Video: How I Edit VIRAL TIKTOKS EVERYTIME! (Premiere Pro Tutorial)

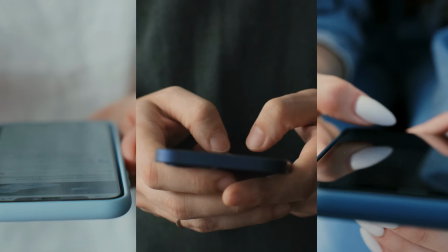0s
scrolling TikTok shorts and reels have become a daily standard. Our attention span is basically gone.
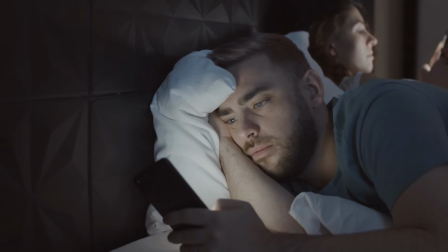6s
After just 1 second, we can already decide whether we swipe away or we keep watching.
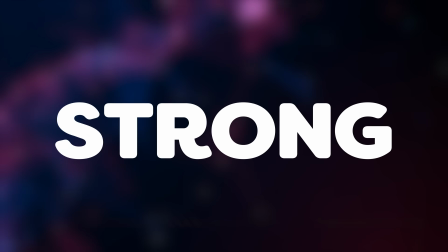10s
And sadly, it's only getting worse. Luckily, I know 5 strong editing tricks that will make sure the viewer will stay on your video.
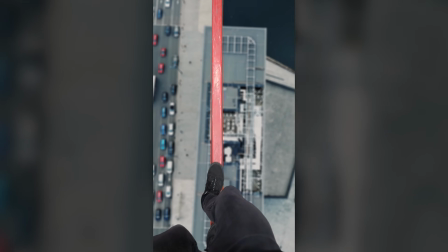18s
Trick number 1, looping your content. So here you can see one of my shorts. The reason it went viral is because it has a seamless loop that is really hard to spot.
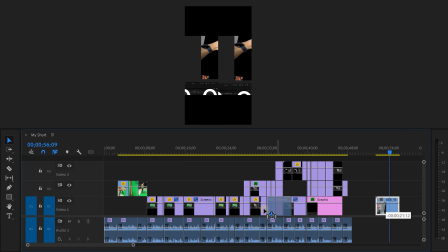27s
This right here is the beginning of the short. Instead of just dragging it to the start, we're gonna let it play right before it ends.
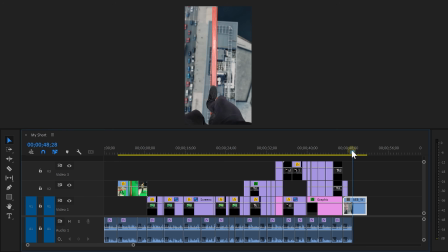33s
To do this, snap it to the last clip of your video and set a cut at the very end of the short.
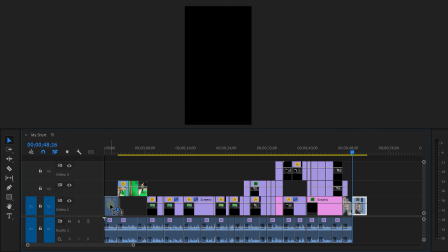38s
Then take the rest of it and drag it to the beginning of the video. And now it's already hard to spot the end because there's simply no cut.
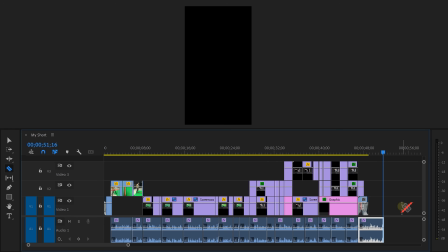44s
The next thing you want to loop as well is of course the audio, starting with the speech. To do that, set a cut mid-sentence. That will make it impossible for the people to spot the end of your video because you aren't done speaking yet.
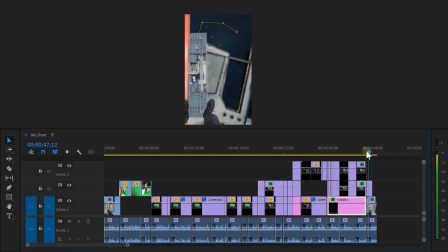56s
Move the second clip to the beginning of your short as well, and there you go.
Remove the tracking points with a mask, and this is how I made myself walk on a beam in the sky.
Almost perfect. Yes, indeed, I said almost because we're not done yet. There's one more thing you can loop.
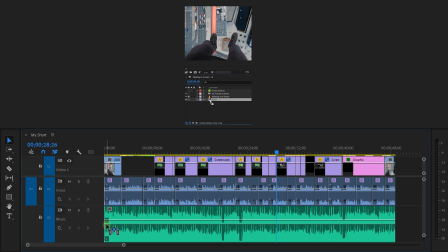69s
The music. If you drag the music underneath your short like this, you'll make it super easy for the viewer to spot the loop.
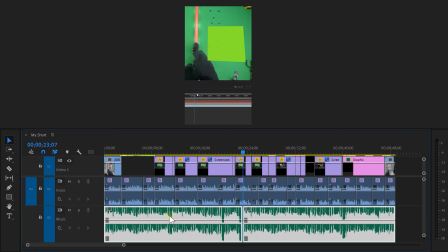75s
Instead, set a cut somewhere in the middle, preferably on a kick or snare drum. Snap the cut of the song to the last clip of your video.
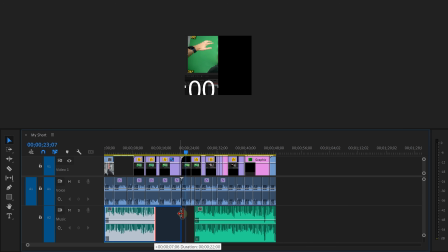83s
Then move the second part in front of the first part and extend it until they both snap into each other, or to each other.
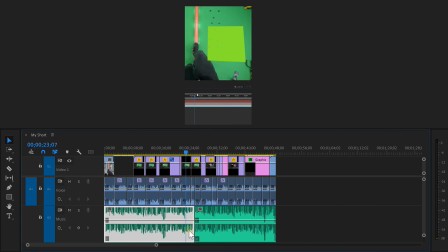89s
Now the loop is perfect, but we still need to fix that little transition in the middle.
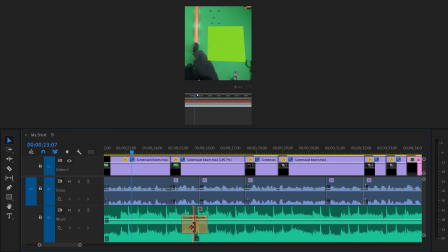93s
To do that, select a cut and hit Ctrl plus Shift plus D. This will add the default crossfade transition. Now simply drag it out so that the transition becomes unhearable. By the way, you can change the default transition length by right-clicking it and choosing default transition.
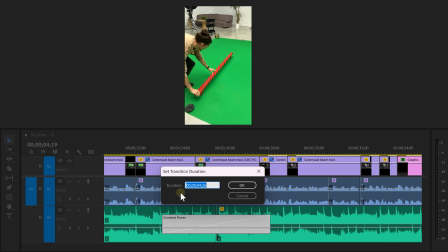107s
Whatever length you type in here, the transition will be the next time you apply it. And now your video is a perfect loop, and that means trick number 2. When you make a tutorial, like I do a lot, you need to record your screen.
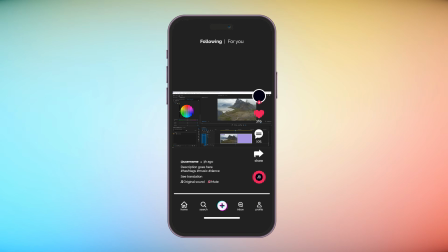119s
Now, I don't know if you know this, but when you upload a screen recording to TikTok, it will look like this.
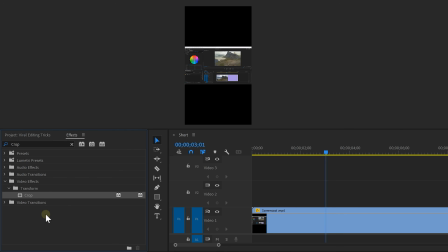124s
It's crap. Let's take this color grading tutorial as an example. People don't need all this information.
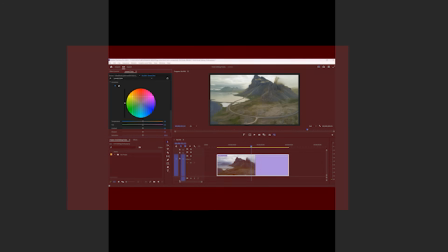130s
They just need the video and the color wheel. To make it look very pretty, follow my steps.
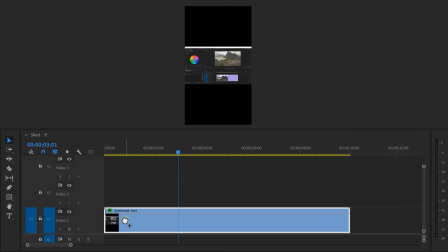135s
In the effect library, find the crop effect and drag it on your clip. Go to the effect controls and click on the crop effect.
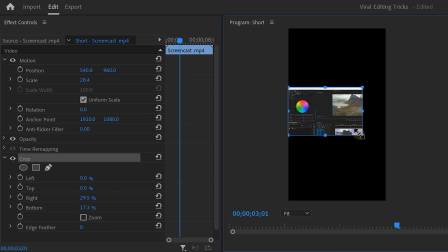141s
That way these crop lines will appear. Now drag the line so that only the color wheel with the slider is visible.
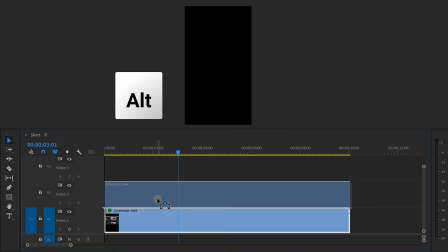146s
Okay, now go back to the timeline and hold down Alt. Then by dragging your track one track up, it will duplicate.
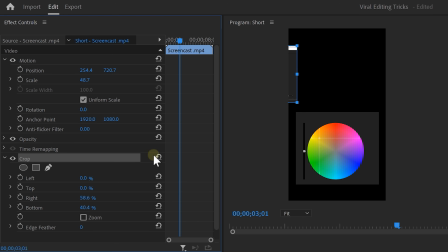152s
Head back to the effect controls and reset the crop effect by clicking the reset button. Select the effect again and now go back to the program monitor. Make a selection around the video and now you have these two blocks. Next, go to the timeline and click the rectangle tool.
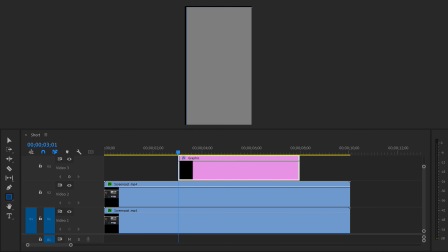166s
Then draw a rectangle in the program monitor that covers the entire video. By doing that, a graphic layer will appear.
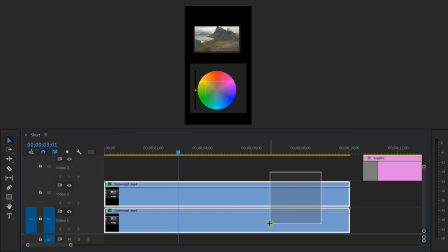171s
Now you gotta make sure that the graphic layer is placed underneath the cropped videos, just like this.
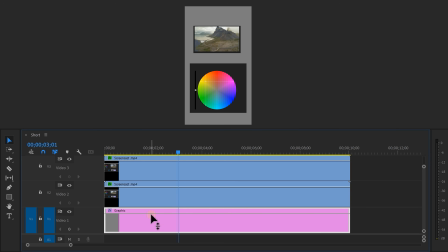176s
Of course, the color of the rectangle doesn't match with your Premiere interface. To fix that, select the graphic layer and go to the effect controls.
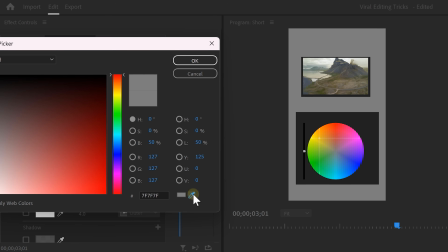183s
In the shape properties, you will find the fill color. Select the color picker and click on a color of Premiere. Then click on OK. Now the colors are perfectly matched. Now you need to reposition and rescale the video so that they fit inside the frame.
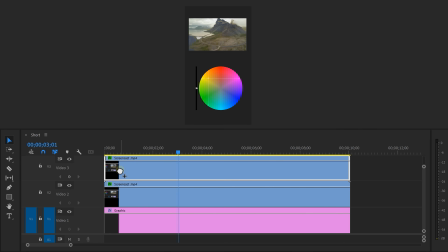195s
To top it off, find the drop shadow effect and drag it on both your videos. That way you can create some depth. Awesome, now there is something you need to keep in mind when doing this. When you're uploading to TikTok, you have this overlay that can block a lot of elements in your videos. If you put stuff behind it, it becomes hard to read or see, and then people will swipe away. Now, to prevent this from happening, make a screenshot on your phone when scrolling on TikTok.
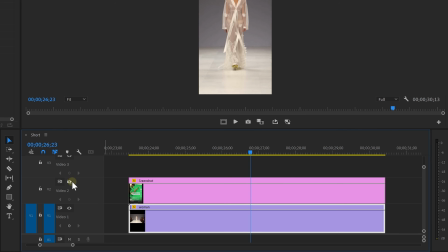218s
Once you have it, you can drag the screenshot in the timeline and make sure you lay it on top of your clips.
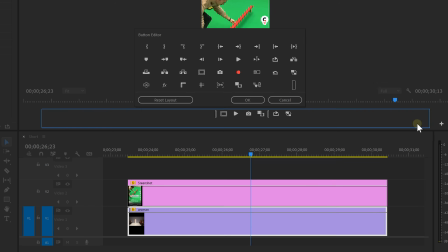223s
Now in the program monitor, click the plus button. This opens up the button editor. Find the rulers icon and drag it next to the other icons. Then click on OK. Now click it to enable the rulers. Now you can see two of them, one on top and one on the side. Simply drag two guides into the program monitor and match them with the buttons from the TikTok overlay. This will create kind of a safe zone. Now all you gotta do is make sure you don't put any text or anything important inside these safe zones.
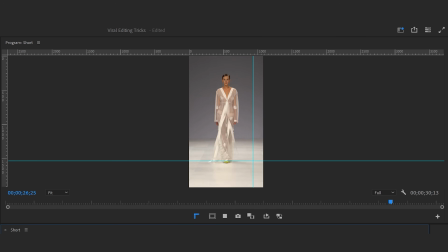247s
As long as you do that, you're good.